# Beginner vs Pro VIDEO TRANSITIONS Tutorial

Now the thing is here, it was a time-lapse that I shot with a slider, so the camera motion was actually only forward, and that's why I had to add the camera motion in post, which leads us to tip number 6, and that's to add camera motion if you don't have some, because especially if you have clips where there's no camera motion at all, and you suddenly insert a slide transition or whatever,
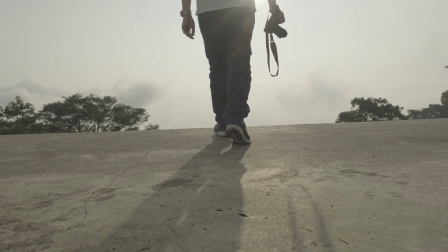[8:17]
then it looks kind of weird, like you can see here right now in that clip, because there I'm just walking,
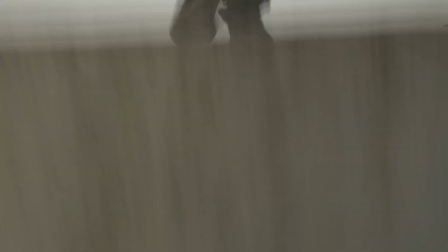[8:22]
and suddenly the clip moves up to a friend walking, and that looks pretty bad. So what you can do to make that look better is to simply crop into the image, usually about
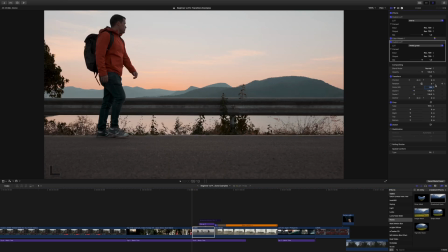[8:32]
120-130% works good, and then you can use keyframe in your video editor.
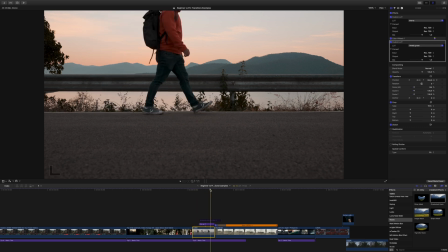[8:37]
So in that case, I would use one keyframe at the beginning where I set the clip a bit lower from its Y position,
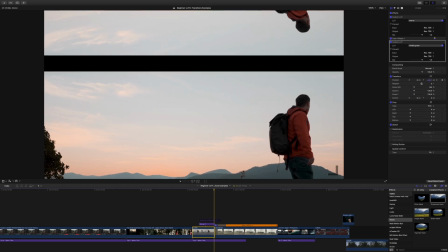[8:44]
and then at the end of the clip I would insert a keyframe where the clip is a bit higher shown,
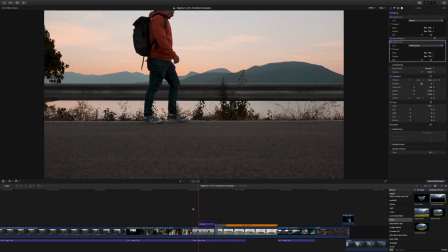[8:50]
so that I have a camera motion that goes up. Now in Final Cut, it's a bit problematic.
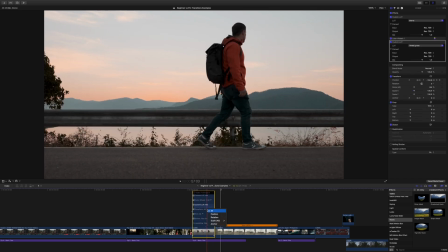[8:55]
You first have to right click and then show video animation, and there you can change the keyframes from smooth to linear,
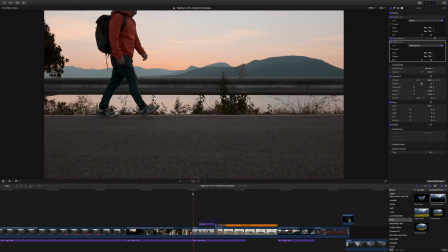[9:01]
because if it's smooth then it accelerates and decelerates, so that doesn't work most of the time.
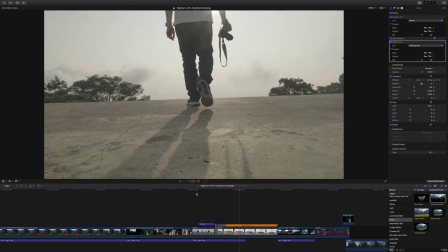[9:06]
So linear is the way to go, so just for the Final Cut users here, but in Premiere I think you don't really have to do that.
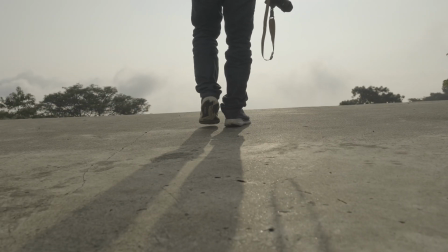[9:11]
And as you can tell, after doing that, because I already have motion in the clip that fits to the motion of the transition, it looks a lot better. So if you have steady clips, or if the camera motion doesn't really fit, you usually have some options by keyframing, by adding animations in post to make that look better. And let's come to tip number 7, and that's that you don't necessarily need to have any fancy plugin or transition stuff going on to make a smooth transition. So what I mean here is that when you have clips that fit very well to each other, and oftentimes a simple jump cut or a slight fading transition like a crossfade already can do the job.
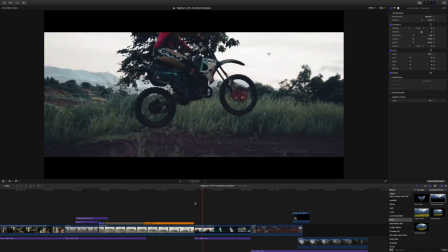[9:48]
So the example here is actually from Beautiful Destination, from their Philippines video. I will leave the link to that in the description below.
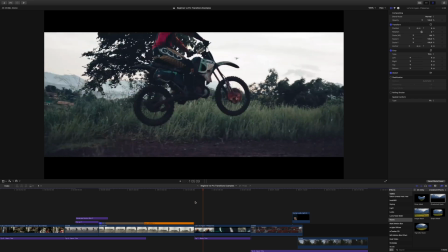[9:54]
It's a very good example for that, best one that I know.
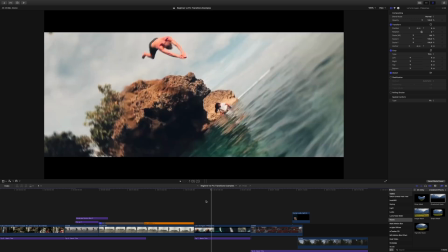[9:57]
So here at first you can see basically tip 5, like the camera motion is in the same direction, and now it gets to this guy here that jumps in the water.
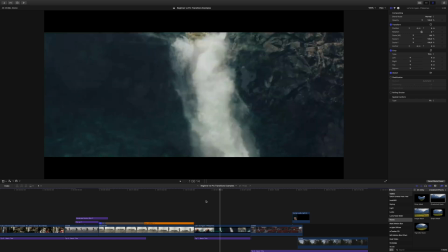[10:05]
When he jumps in the water, there is this white stuff from him hitting the water,
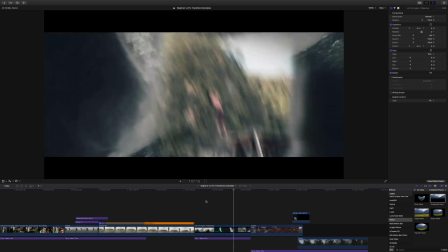[10:11]
and that transitions then into a waterfall, because it kind of looks the same, like it's this white stuff in the water when he enters,
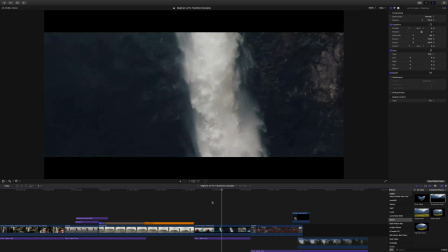[10:19]
and then in the next clip you have the waterfall. And because it's in exactly the same position of the frame, they can simply add a fade.
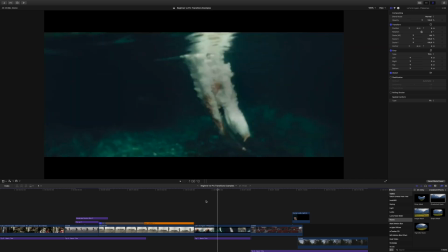[10:26]
Like when I go through it frame by frame, you can see that it like transitions with a simple crossfade over 3 frames or so.
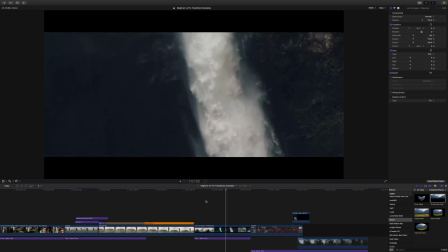[10:34]
And it only works because these two clips fit so well together. Now, maybe you have clips that have similarities like that, but they are not exactly in the same position of the frame. If you have something like that, then do what we basically did in the 6th tip, which is to crop in, but instead of adding an animation, you simply reframe your shot after zooming in so that it overlaps perfectly. And let's come to tip number 8, which can make certain transitions look a lot better, and that is to add a handheld effect to the transition. So the problem here is that you have 2 clips, so if you would add a handheld effect to each individual clip, then that could be problematic because the handheld motion doesn't fit. So what you simply do here in Final Cut at least is to create a so-called compound clip.
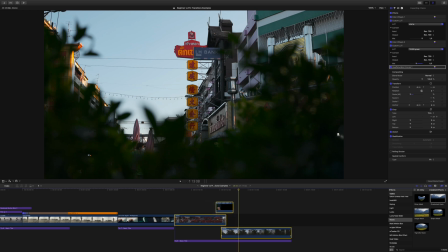[11:19]
So you mark all those clips, then you right click on it and you select compound clip. And I think in Adobe Premiere and DaVinci Resolve you have similar stuff that you can do to create a compound clip. If not, you can simply export these clips with a transition and then insert this exported clip again at the position where you want to have it, and then you add this handheld effect to the final clip, because that's basically the same.
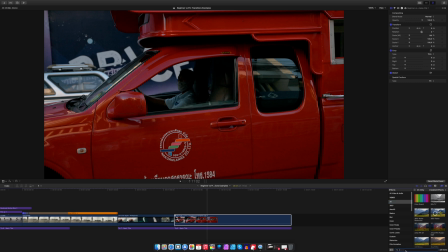[11:42]
So here we have this compound clip and I simply add this handheld effect there, and then I make my adjustments until it looks good.
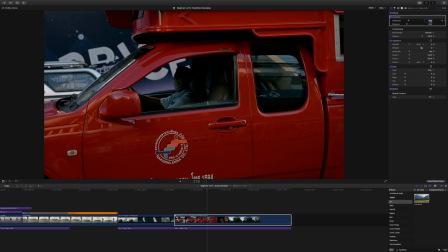[11:49]
So here it's like 40% and 80%. That makes it look pretty good, I would say.
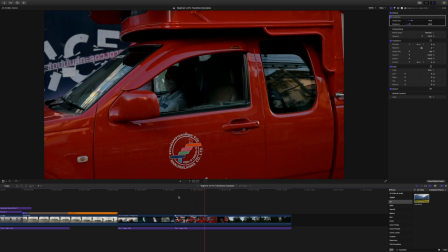[11:54]
And you can directly tell, like, because it has this handheld stuff going on here, the transition just looks a bit more organic. Like it's not as steady and it doesn't look as edited as much.